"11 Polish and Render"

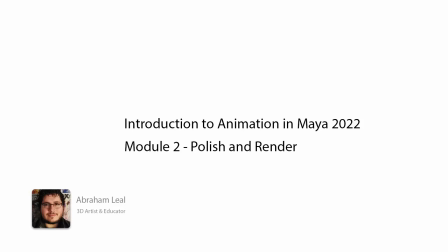[0:00]
Hey guys, welcome back to the next part of our series. Today we're gonna continue and finish the little flour sack animation that we have right here.
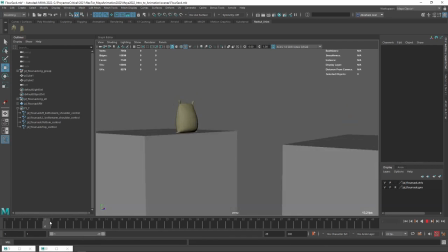[0:07]
So what I mean by finishing is we're of course gonna be doing a little bit of polishing. There's just a couple of things that we can change to make this thing look a little bit nicer. And then I'm gonna be showing you how to render this thing out, not just as a play blast, which we talked about before, but as an actual render that you can see and send your friends or share or anything.
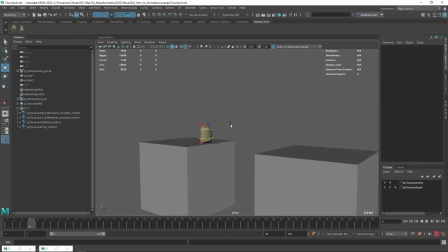[0:27]
So Alt-1 to turn on the keyframes or the curves again.
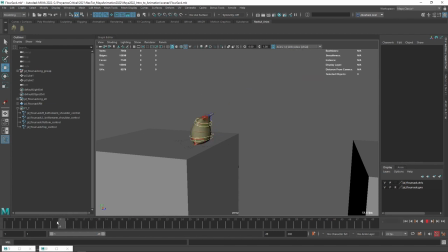[0:32]
And what I want to do is I want to create a little bit of overlap. Similar to what we did on the pendulum exercise on the past module, I want to make sure that certain things don't, or that things don't happen all at the same time. And the easiest way for me to show you this are the ears.
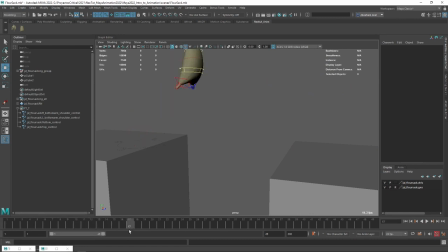[0:46]
The ears behave in a very nice way because they're this sort of like appendages that follow the shapes of the main flour sack, right? And up until this point, they pretty much follow everything in a very nice way.
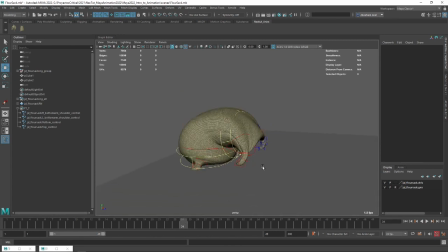[0:58]
But here, I wouldn't expect the ears to fall at the same distance or at the same speed as everything else. So let me show you how we can do this and make it a little bit more interesting. So I know that at frame 24, the ears are going to start doing this sort of like bendy,
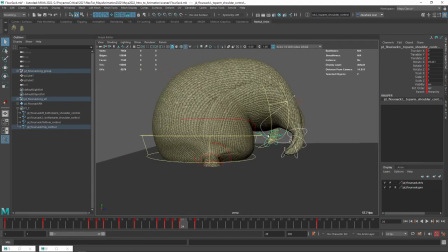[1:14]
like C-shape kind of look, right? So what I'm going to do is I'm going to grab the main ears right here.
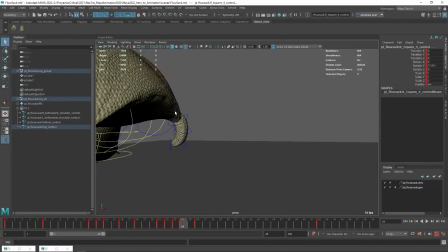[1:19]
1, 2, 3, 4, 5. 1, 2, 3, 4, 5.
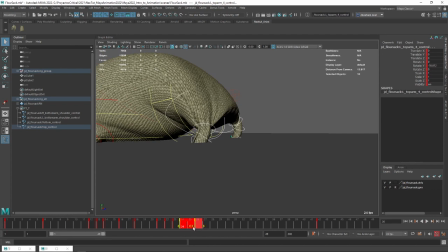[1:28]
And I'm going to grab frame 24 and frame 26, both of these frames, and I'm just going to delay them a couple of frames like this.
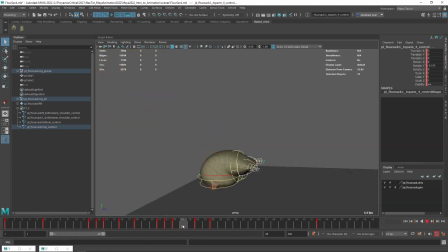[1:35]
So now what's going to happen is that the flour sack is going to fall, and see how the ears are still like completely straight?
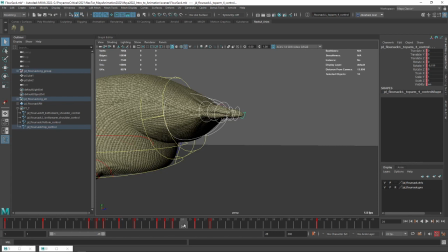[1:43]
So the flour sack already fell, but the ears are still falling, and a couple of frames later, they will fall like this, okay? So now we can do even a little bit more. I think like let's do a couple of more frames, like 4 frames.
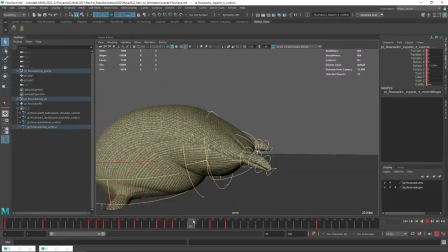[1:58]
There we go. I think this is better. So now the ears are gonna fall way later.
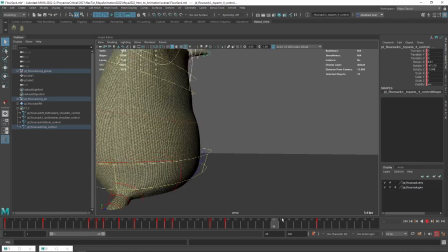[2:04]
You can see this effect right there. And when they go back up like this, I also want them to go back up a little bit later.
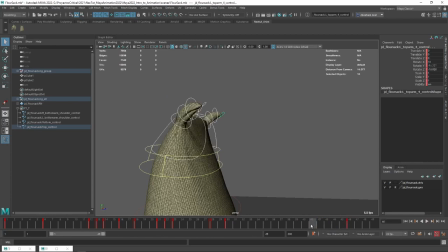[2:11]
So I'm also gonna grab this frame and let's move it like 4 frames after this. So what's gonna happen now is this. The flour sack will fall. A couple of frames later, the ears will create this curl shape, and then they'll start going up, up, up, up, up, up.
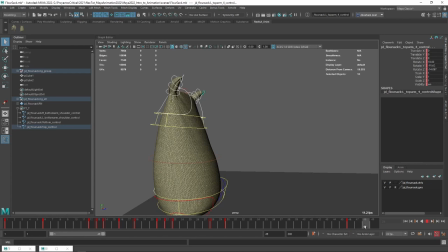[2:26]
The flour sack will finish going up, and a couple of frames later, as you can see there, the ears are gonna finish the animation. See that? So that thing right there, that's exactly what I'm talking about when we were working with the pendulum. That's the overlap and the follow through. We want things to follow a little bit after the main animation.
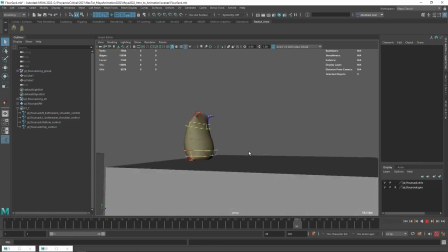[2:44]
So now if we see it as a whole, we're gonna see this. See that very nice flowy effect on the ears?
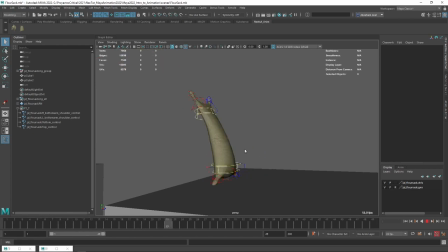[2:51]
And that's thanks to that effect. Now, the only issue with doing that, with offsetting things a little bit, is the fact that if I now grab all of the elements, you're gonna see that we have some extra frames. So I always recommend doing this step at the very end of animations, because again, otherwise it might be a little bit difficult to read.
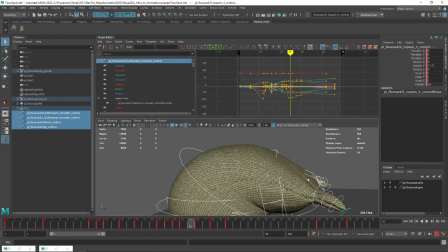[3:10]
The graph editor will always tell you where things are, and of course, if I were to select the ears, it's a little bit easier to understand what's going on.
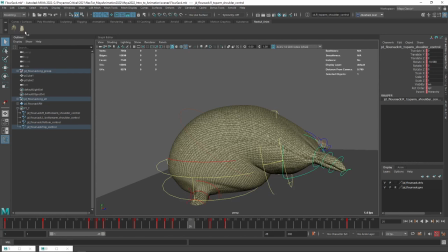[3:16]
But it's important to understand that now, since we've offsetted certain keyframes,
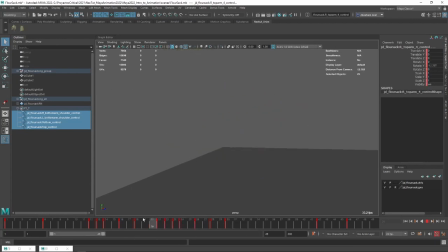[3:21]
you're definitely going to see more keyframes here that are not necessarily happening everywhere on the rig. It's only happening on certain areas.
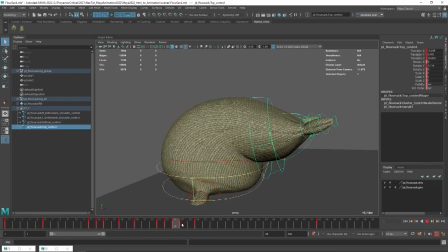[3:28]
I do think that we could even grab like the head here, and especially like on this fall right here, we could give it a couple of frames. Like maybe 1, let's try 2 frames and let's see how that looks.
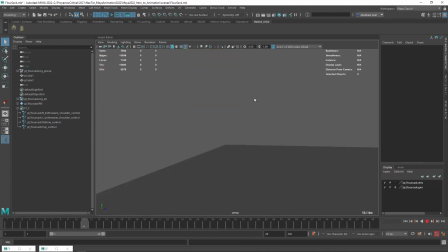[3:44]
Yeah, that doesn't look bad. Like by offsetting the head of the flour sack a little bit, we get this bouncy effect again.
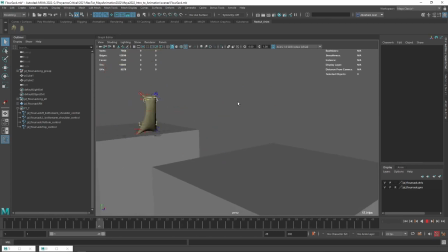[3:53]
We also have that very soft effect on the ears, and that's gonna give me a very nice smooth effect on the whole thing. Instead of every action on this animation happening at the same time, we have this offset where certain things happen before and certain things happen after.